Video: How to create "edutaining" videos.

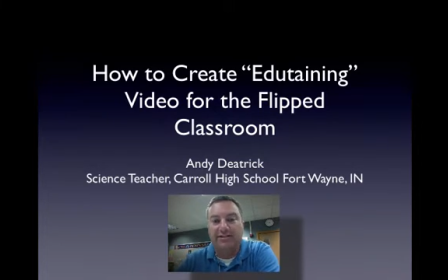(0:00)
Welcome to this session on how to create an edutaining video for your flipped classroom. I'm Andy Dietrich. I'm a science teacher at Carroll High School. I've been flipping my classroom for the last year to some great success, and I think my videos are pretty good, so I'm going to show you how to do what I do.
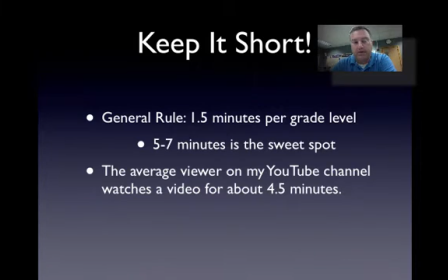(0:19)
Alright, first thing I want to let you know is you need to keep your videos short. Now, sometimes that's not possible. Like some of my videos will go 15 minutes, but I try to avoid that at any chance I can.
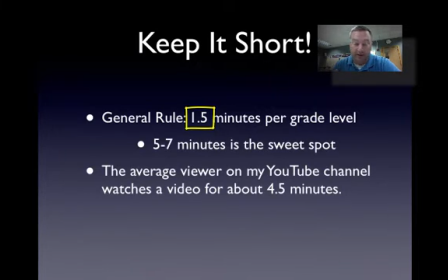(0:32)
As a general rule, go 1.5 minutes per grade level. So for my students, most of them are 9th graders, that's right around 13 minutes. But the sweet spot is in that 5 to 7 minute range.
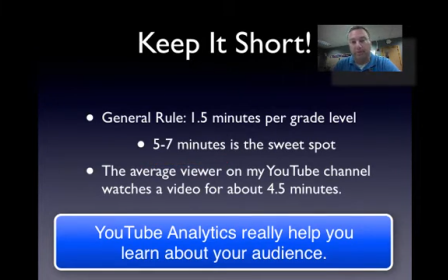(0:43)
And in fact, on my own YouTube channel, most viewers only watch for about 4 to 4.5 minutes.
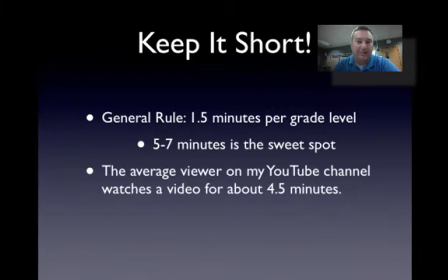(0:50)
But you know, for your students, try to keep it in that 5 to 6, 7, 8 minute range.
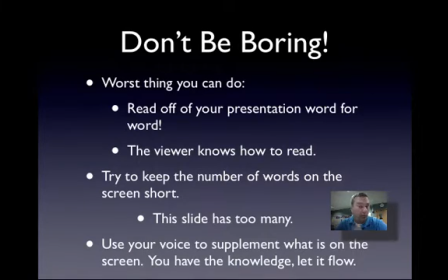(0:56)
That'll be perfect for them. All right, now, number one thing you want to do is don't be boring. The worst thing that you can do is read word for word off your presentation. We've all had students give a PowerPoint presentation in our classroom,
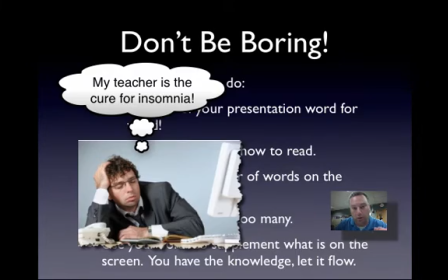(1:12)
and they read word for word for word.
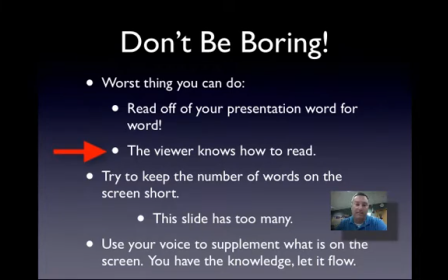(1:17)
We know how to read. We can see that, okay? So don't read word for word off your presentation. Also, try to keep the number of words on your PowerPoint presentation short.
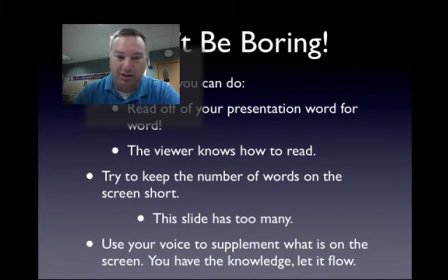(1:28)
This slide here that you see, it kind of has a little bit too many, all right? I try to keep them a little bit short of that. But once again, sometimes that's not possible, but try to avoid that at every chance you get. And remember, you are the performer in the video. So use voice inflection, try to be funny, look right at the camera, don't be boring.
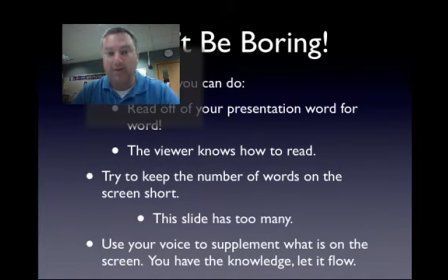(1:48)
Because a boring lecture in a classroom is now just a boring lecture on video.
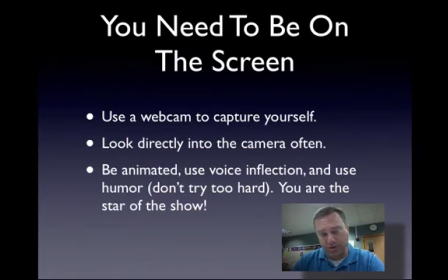(1:55)
Alright, now make sure that you use a webcam of some sort. Students really like to see their teacher on the screen, and you want to get in the habit of looking directly into the camera. Alright, I've learned how to do this pretty well. As you can see, I've been looking into the camera most of the time.
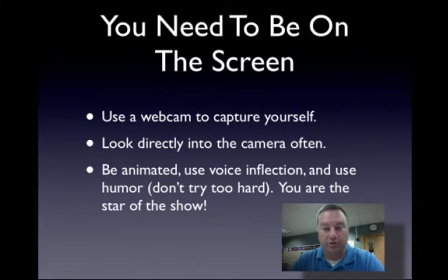(2:10)
You want the viewer to feel that you are talking directly to them. Now, I try to use humor, but don't go out of your way to use humor, because if you're trying too hard, it doesn't come out to be funny.
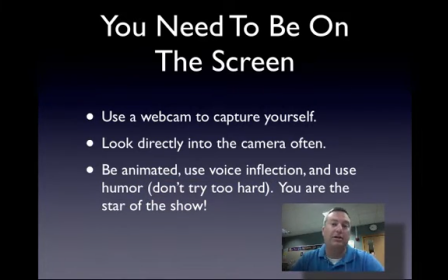(2:25)
But don't be afraid to be animated, use your voice inflection, and you know, don't be afraid to make fun of yourself.
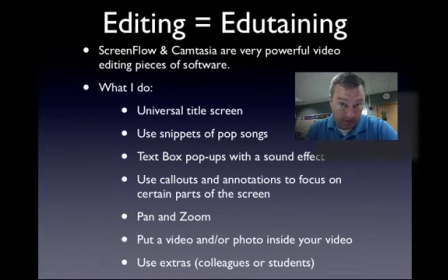(2:32)
Human beings are naturally funny. Alright, now, the two best pieces of software for making edutaining videos would be ScreenFlow,
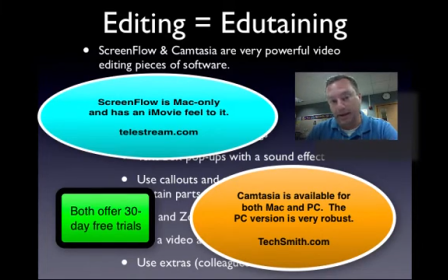(2:41)
which is the one that I use most of the time, and Camtasia. Now, ScreenFlow is just for Mac only. Camtasia has a Windows version, which is extremely robust, and it also has a Mac version, which is also very, very good.
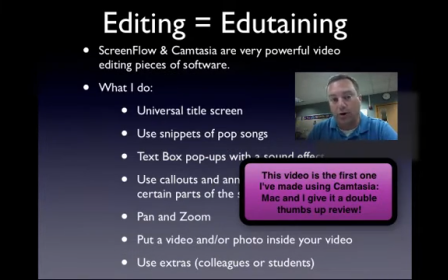(2:53)
So in my opinion, you can't go wrong with any of those pieces of software. Now, these are very, very powerful editing, video editing software pieces. You'll be amazed at what you can do by using both of these. In fact, if you, like, this is now summertime, if you will take some vacation videos,
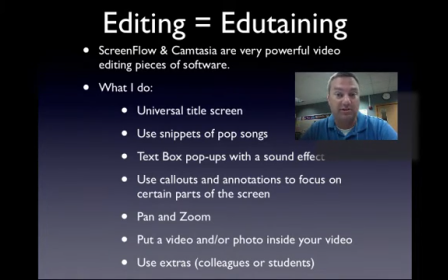(3:11)
you can easily edit them within this pieces of software and make some really great vacation videos. All right, now, what do I do to make my my videos really neat? Well, number one, I use a universal title screen.
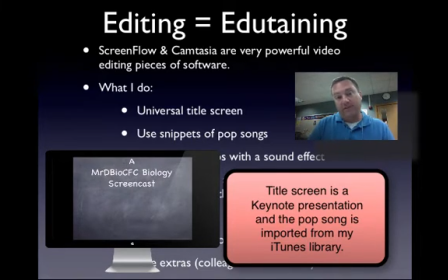(3:23)
So every time one of my videos comes up, there's the same screen. I'll have some kind of pop song that goes with it, and that way the viewer knows exactly what's happening, or in other words, what's this video about. I'll pop in a pop song all the time.
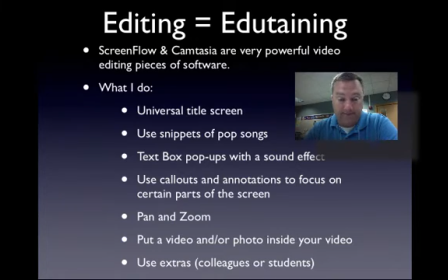(3:40)
One of the things that I often do is, in biology, we have energy that flows in one direction.
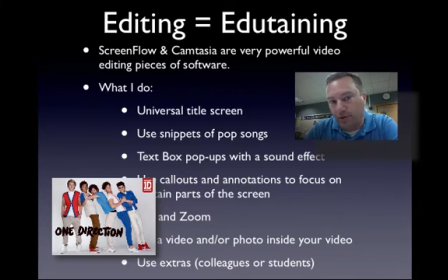(3:47)
So every time I say the word One Direction, the One Direction song pops up.
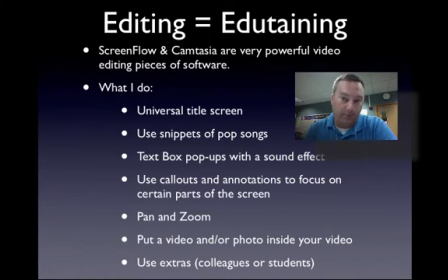(3:52)
15-year-old girls, they love that part. Okay. Use the text boxes to pop up with extra information. When you use a pop-up, make sure you add a sound effect so it draws attention to what happens on the screen, because the kids may have their head down as they're writing. You want them to look up when that pop-up comes up.